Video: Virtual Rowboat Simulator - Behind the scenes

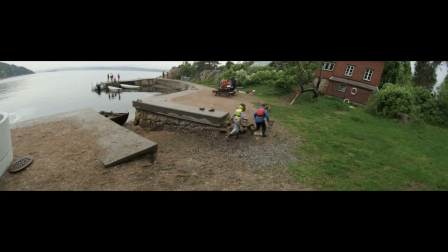Det ser veldig ut.
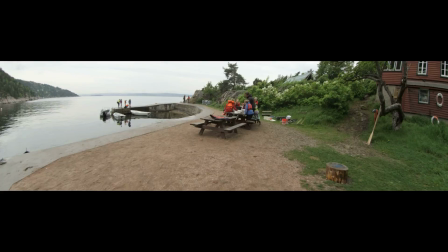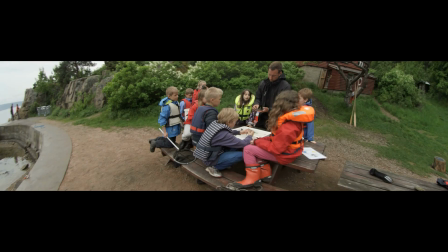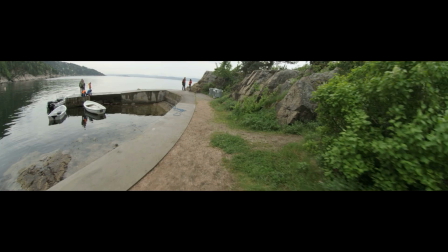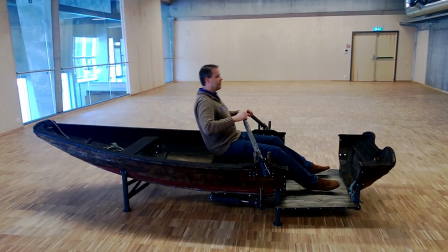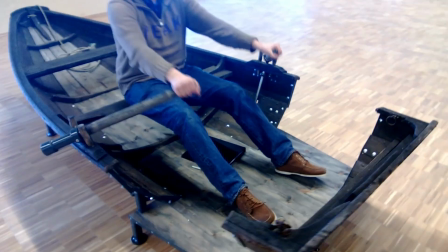the museum, the robot had finally been delivered. It was made by a company in Denmark which specializes in developing machinery.
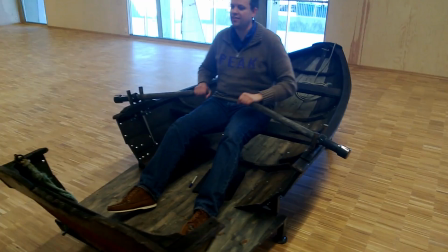The boat is made by an old pram combined with hydraulics, so you feel the resistance when rowing.
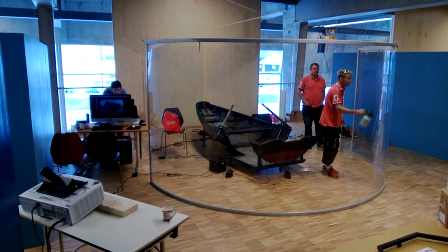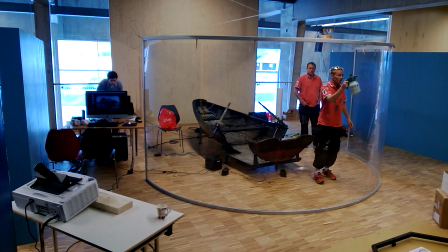Then it was time to set up the screen.
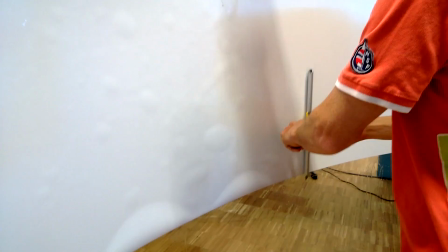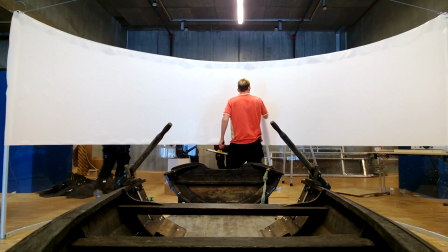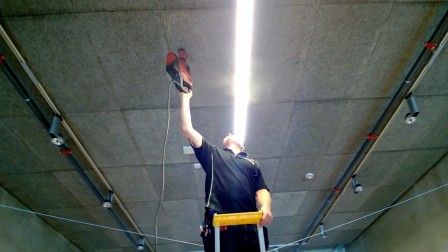It was important to get all measurements right, so the picture would be perfect.
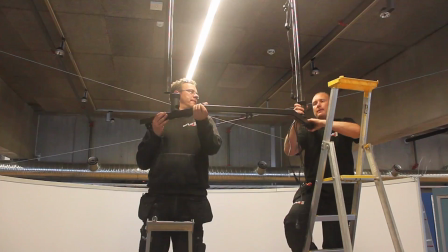We wanted to take the advantage of the 5K material we had shot.
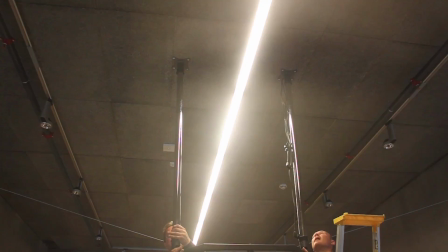And since there are no 5K projectors and very few 4K projectors that can handle a 180 degree screen,
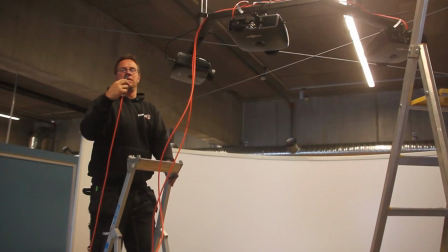we used 3 full HD projectors instead.
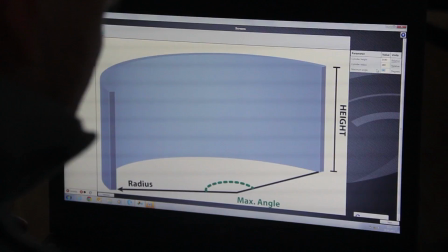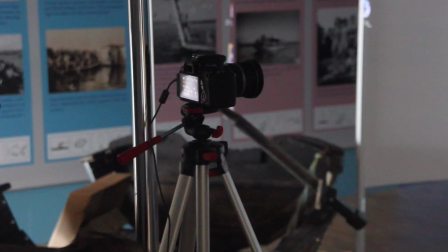Since the screen was custom made, we had to hire a man just to calibrate the screen. He took pictures of the screen so his program could adjust and bend the picture.
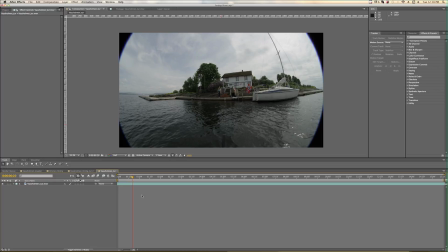Meanwhile, I was editing the videos. Since it was shot with a fisheye lens, I had to distort the video so it would look as natural as possible.
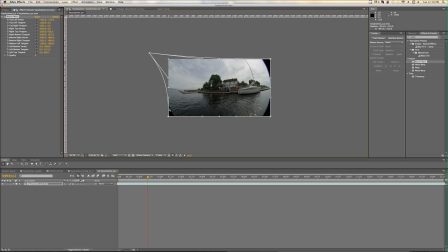I used a filter in After Effects called Bezier Warp to manually drag and distort the shot. It took some time, but it made it look more realistic.
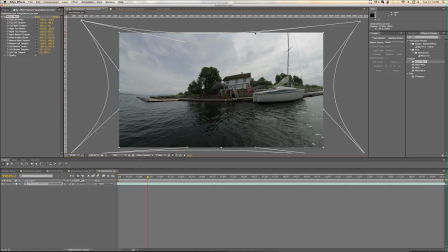Some people prefer using the filter called Optics Compensation.
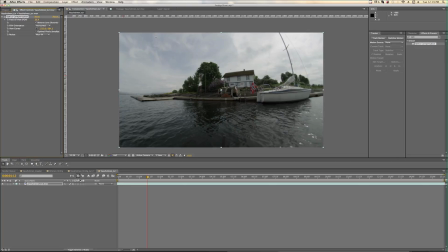Easier to use, but the sides will get too blurry in my opinion, especially for the screen we were going to use.
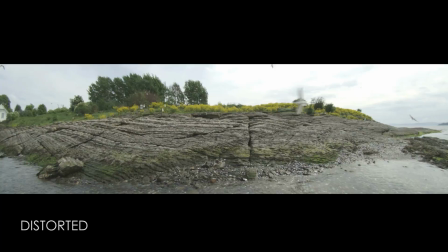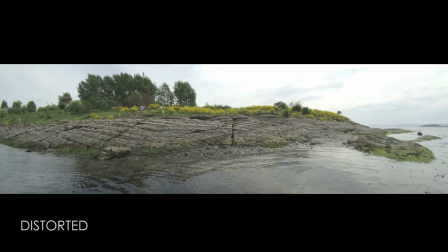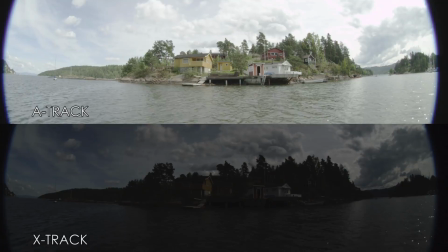With the Red Epic, I was able to shoot HDRX. With HDRX, the camera shoots 2 image tracks simultaneously. One track is with normal exposure, and the other track is an underexposed shot.
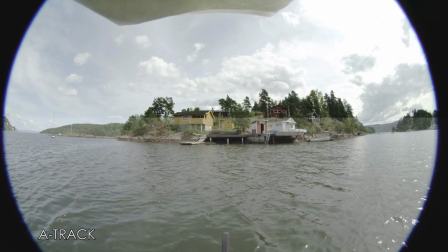By doing this, you can combine these tracks in post-production and create a shot with higher dynamic range.
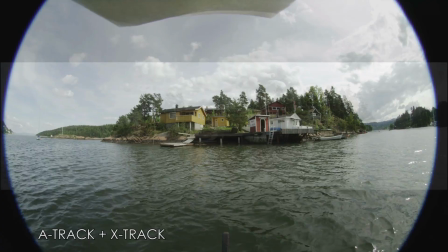Instead of just a white sky, you are now able to see all the details in the highlights and in the shadows.
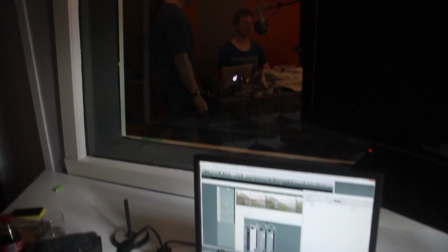Jeg har lyst til å titte mer på øya, jeg. Skåt inn da vel? Da må du ro motsatt vei med årene.
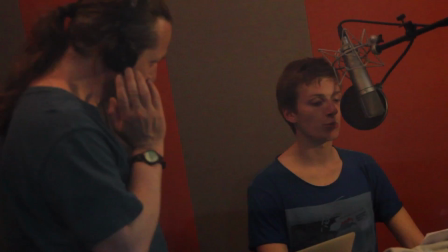Since the videos were meant for a museum, it was important that the audience could learn something.
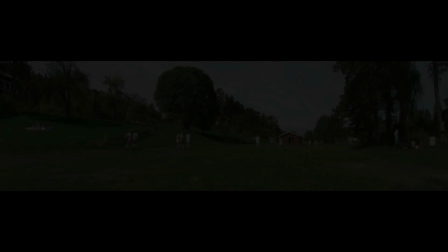I contacted a great sound technician and an actor who recorded a voiceover for all the videos.
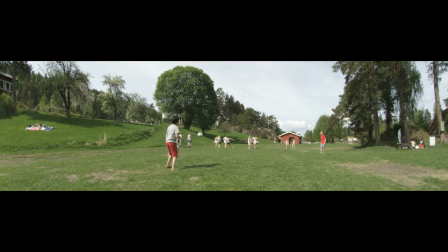Hei, og velkommen til friområdet Skogsborg.
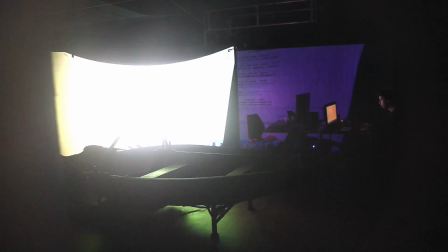Back at the museum, my friend Andrea, who is a game developer and programmer, was working on the software for the simulator.
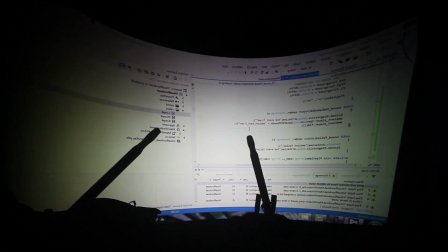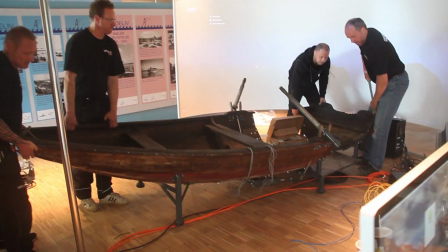To connect the boat to the PC, we needed some sensors.
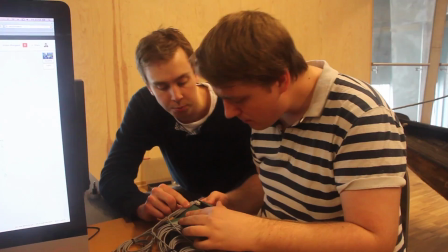The next day, 2 guys dropped by with a custom-made processor which could translate the movement of the oars to a language that Andreas' software could handle.
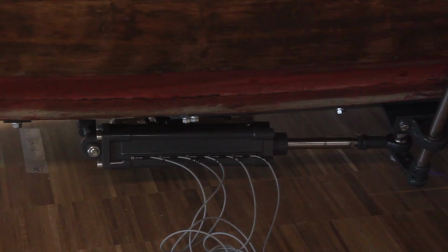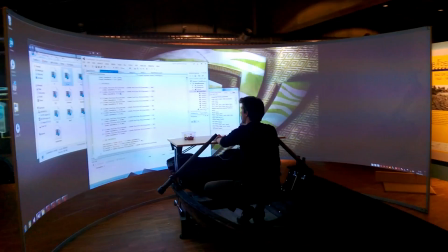To make all the 3 projectors look like one, we needed to add something called edge blending.